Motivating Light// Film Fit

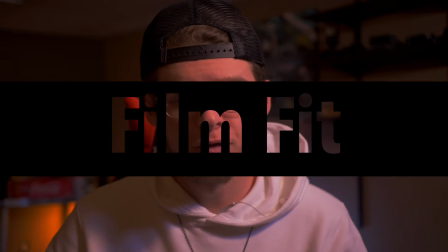0s
What up, and welcome back to another episode of Film Fit. Today we're going to be talking about motivating your light.
You can do this. I believe in you. You just keep shining bright, you little light bulb.
And no, not that. Motivating your light means to give your light purpose, or to make it seem like it's coming from somewhere natural. So the easiest way to do that is to locate something in your scene to motivate, like a window or a lamp that's in your frame, to give your light purpose and direction and where it's coming from. Again, like I said, the easiest way is to find something in your frame. So for instance, like this shot right here, just off to the frame, I have a window. And if I were to turn off the light, it gets a lot darker, but you still see that soft blue light coming from that upper window. But when I turn the light back on, you see that it's a lot more natural, and it still seems like it's coming from that window, but I'm still very well lit.
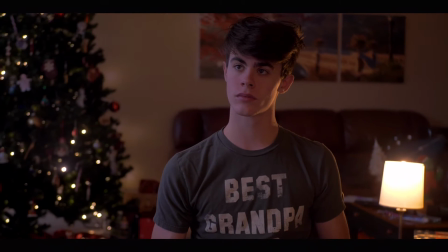54s
Let's take this scene for example. You're gonna go ahead and look at your subject, and you'll see the window and the lamp in the frame.
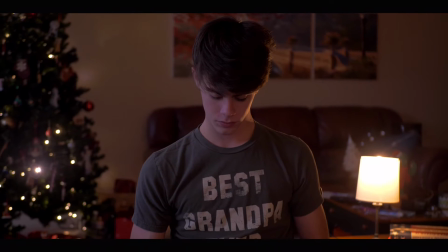60s
And without anything on, it emits a little bit of light, but we definitely still need to light the scene so that it gives it more of that cinematic look. When you give the light purpose or motivate the light, it seems more natural, more cinematic, like from the movie.
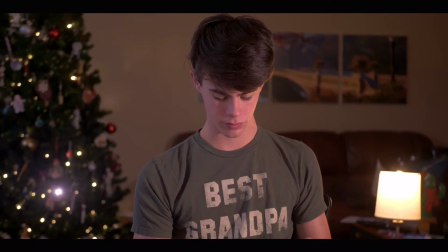75s
But as soon as you move the light away and make it seem like it's coming from an unnatural direction, almost acting against the motivated light, or like the window.
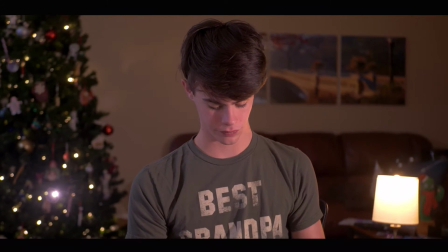84s
You see the window on one side of their face, but you look on the other side and there's that light pushing against it and it doesn't seem natural. It's not even matching the lamp in the background or anything like that. So you see here where motivating your light really elevates your scene and makes your scene more cinematic. Another example from our most recent short film that I did cinematography on, Olivia, which link in the description by the way.
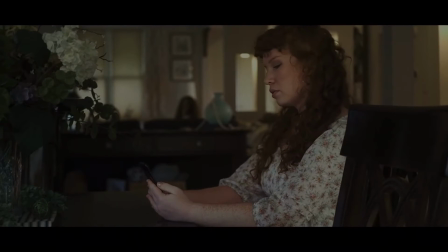106s
You see in this big frame right here, you have your subject right here in the foreground.
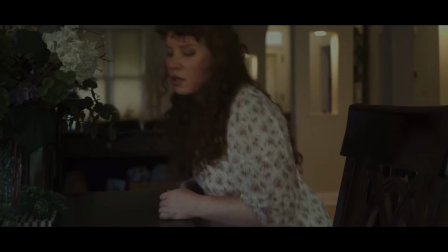111s
She's on her phone texting at the table, but then you see the subject in the background.
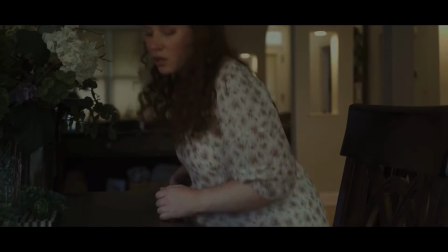117s
It's a little bit darker, but she's still lit up.
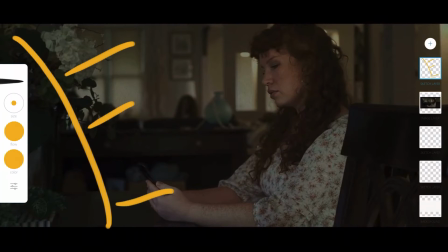119s
We had a key light off in front of her face to make it seem like it was coming from those natural windows that you saw actually in the shot previous to that. So it motivated that light, made it seem super bright. And then off in the distance, you see the rim light coming off of her from those hallway lights and things like that. Another example would be Ghost, our other short film, link in the description by the way.
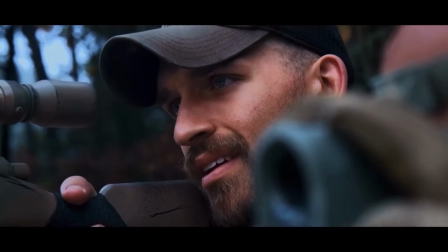142s
You see the two subjects on the cliff, sniping over, looking out, scouting, and they're very front lit.
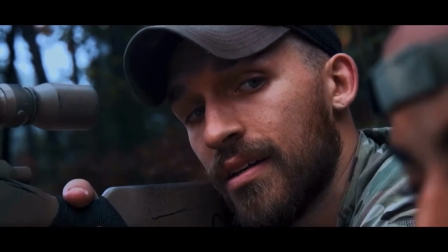150s
You see it coming from that sunlight, that very natural sunlight, motivating from the direction of the sun.
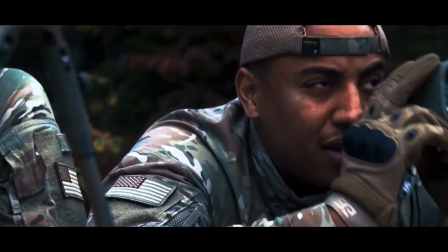155s
They're facing the sun obviously, but actually that day was super overcast and was kind of dark,
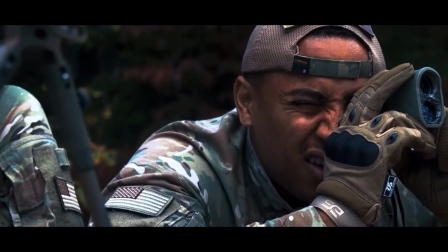161s
but we knew we had to make it match the bottom scene as close as possible.
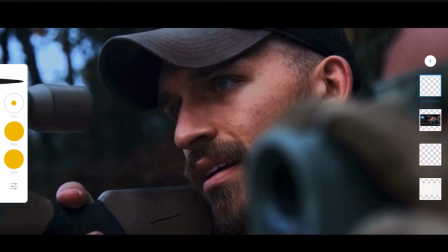165s
So we took our key light, popped it up on a boom stand, we boomed it up on a C-stand, and then we shot it down at them, and that was honestly our only light for that scene other than natural light. But it really helped fill in those shadows, warm up their face, and make it seem natural the entire time. So that was it. That's all I had for you today. I just wanted to drop that little tidbit in there. Make sure you motivate your light so that it's more cinematic, so that your scenes and your shots look more and more professional. That's it. Make sure you like, subscribe, comment, go ahead and share the video if you want, and tune in next week where I learn how to ride a shark off of an airplane.